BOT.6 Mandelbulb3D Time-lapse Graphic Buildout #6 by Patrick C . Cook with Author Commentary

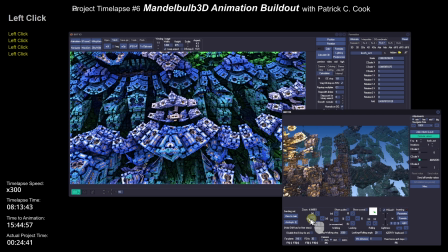I think I probably have found something that is worth
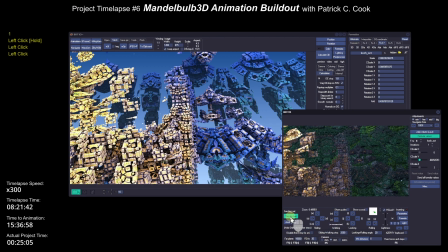exploring in terms of animation. All right, but I'm not really entirely certain what I have.
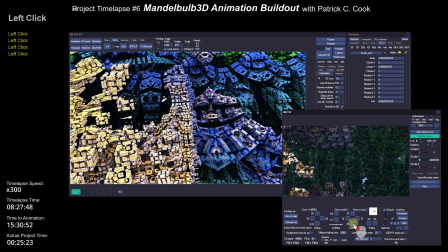I'm looking around and throwing it up on the main screen so that I can get a good visual. I'm interested in what the colors look like,
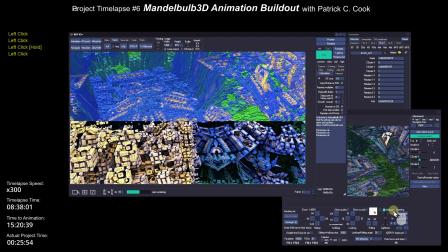what the ambient shadows look like, the lighting.
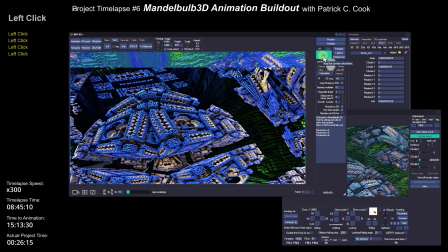All right, and I'm kind of moving my camera around to find a good position.
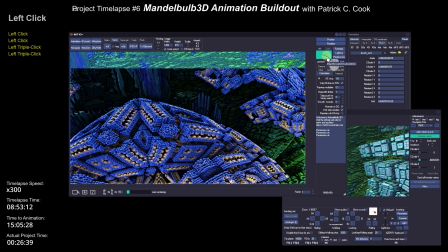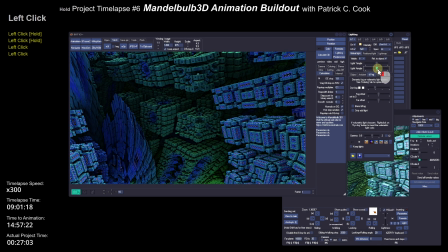Yeah, so this is looking pretty good. Not really certain whether or not.
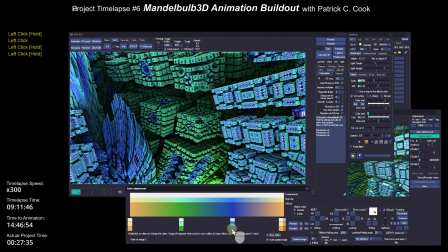Well, I think that the colors are a little bland. The lighting, I think the lighting
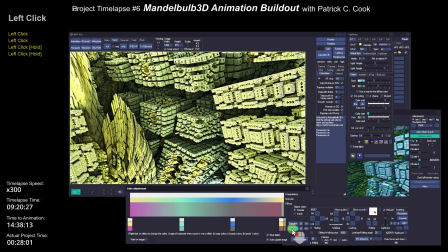the lighting angle is really creating kind of a lot of the whole thing.
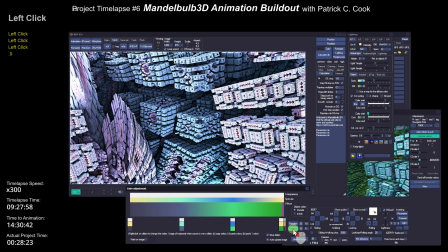It just seems to be too dark. So I'm going to use some coloring to see if I can kind of brighten it up,
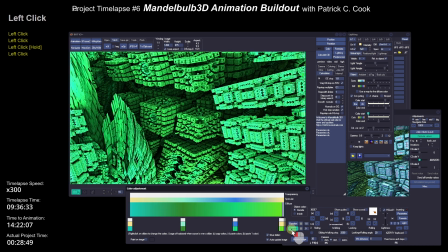and see whether or not I can use colors to
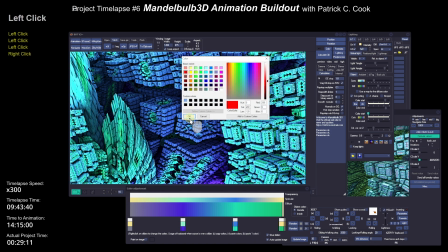to install more variety. Now look, the object, the Mandelbulb object itself, is very interesting.
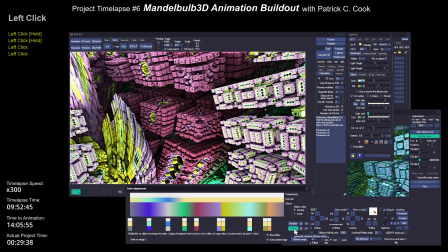There's a lot of geometric shapes. There's some
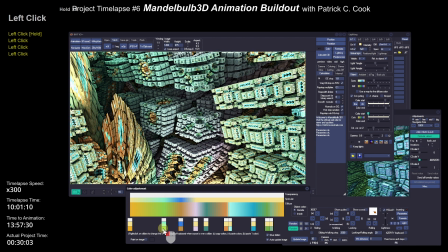almost organic looking type shapes that are all kind of mixed in.
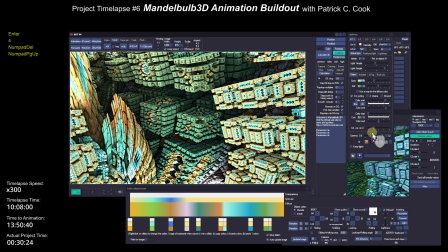It's a very interesting scene, but I want the coloring to make it even more interesting if that's possible.
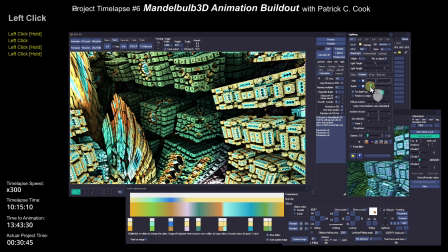I don't know if it is or not. The only way you could really find out is to experiment. All right. Now, I started with the color modifications here just a minute or two ago because I didn't like the blandness, the flatness.
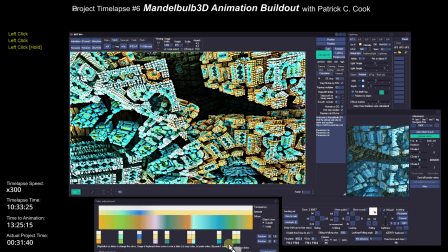And so now I've got some yellows and greens and some oranges in there. Much more interesting, I think. Okay.
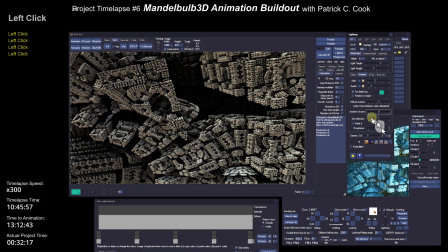Well, I don't know. Yeah. So these colors are just too garish.
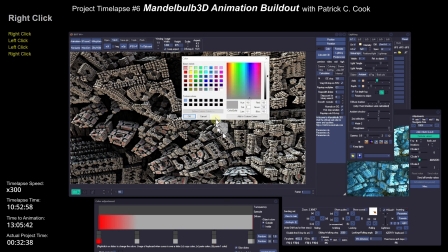They're not realistic. So I just went down and I just tried some color presets.
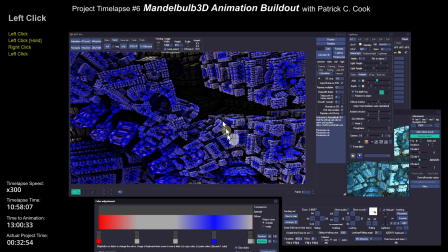I just took all the colors out.
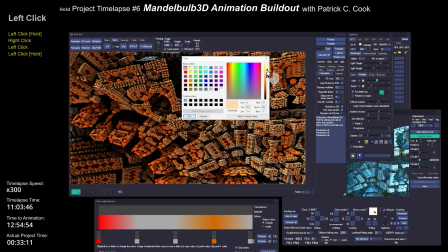Now, what I often do is I will use red on
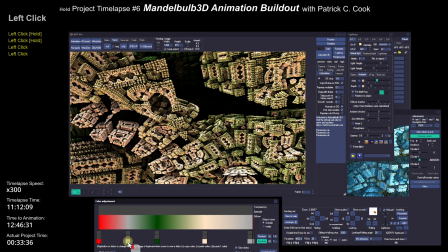a color band to see if I could determine where the color is on the z-axis. So here I'm just kind of trying to get some muted colors. I don't want them too loud.
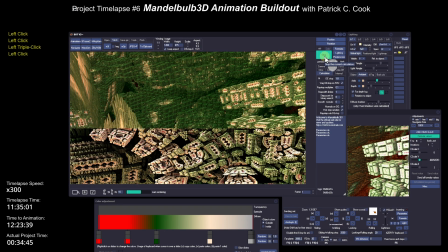Okay, there's some red mixed in here, kind of livens it up a little bit.
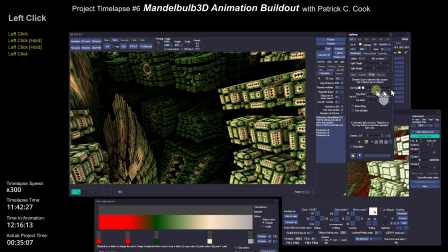Not really sure if this is what I like. Yeah, look around a little bit. I just, on the navigator, I just kind of changed the look.
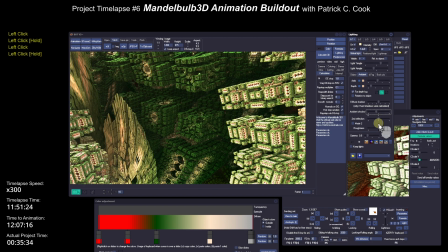I just slid over to the right just to kind of get something else in the scene.
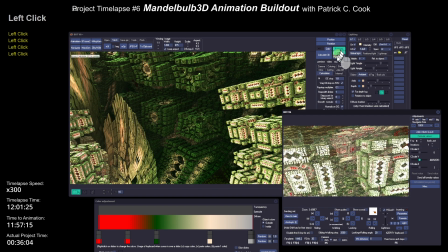Work with the colors a little bit more, the ambient shadows, see if I can try to get this thing livened up a little bit.
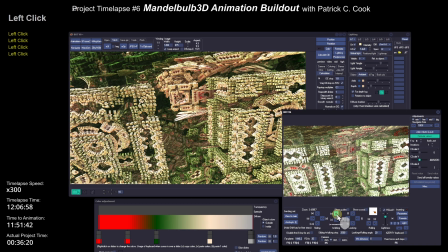The colors are too muted.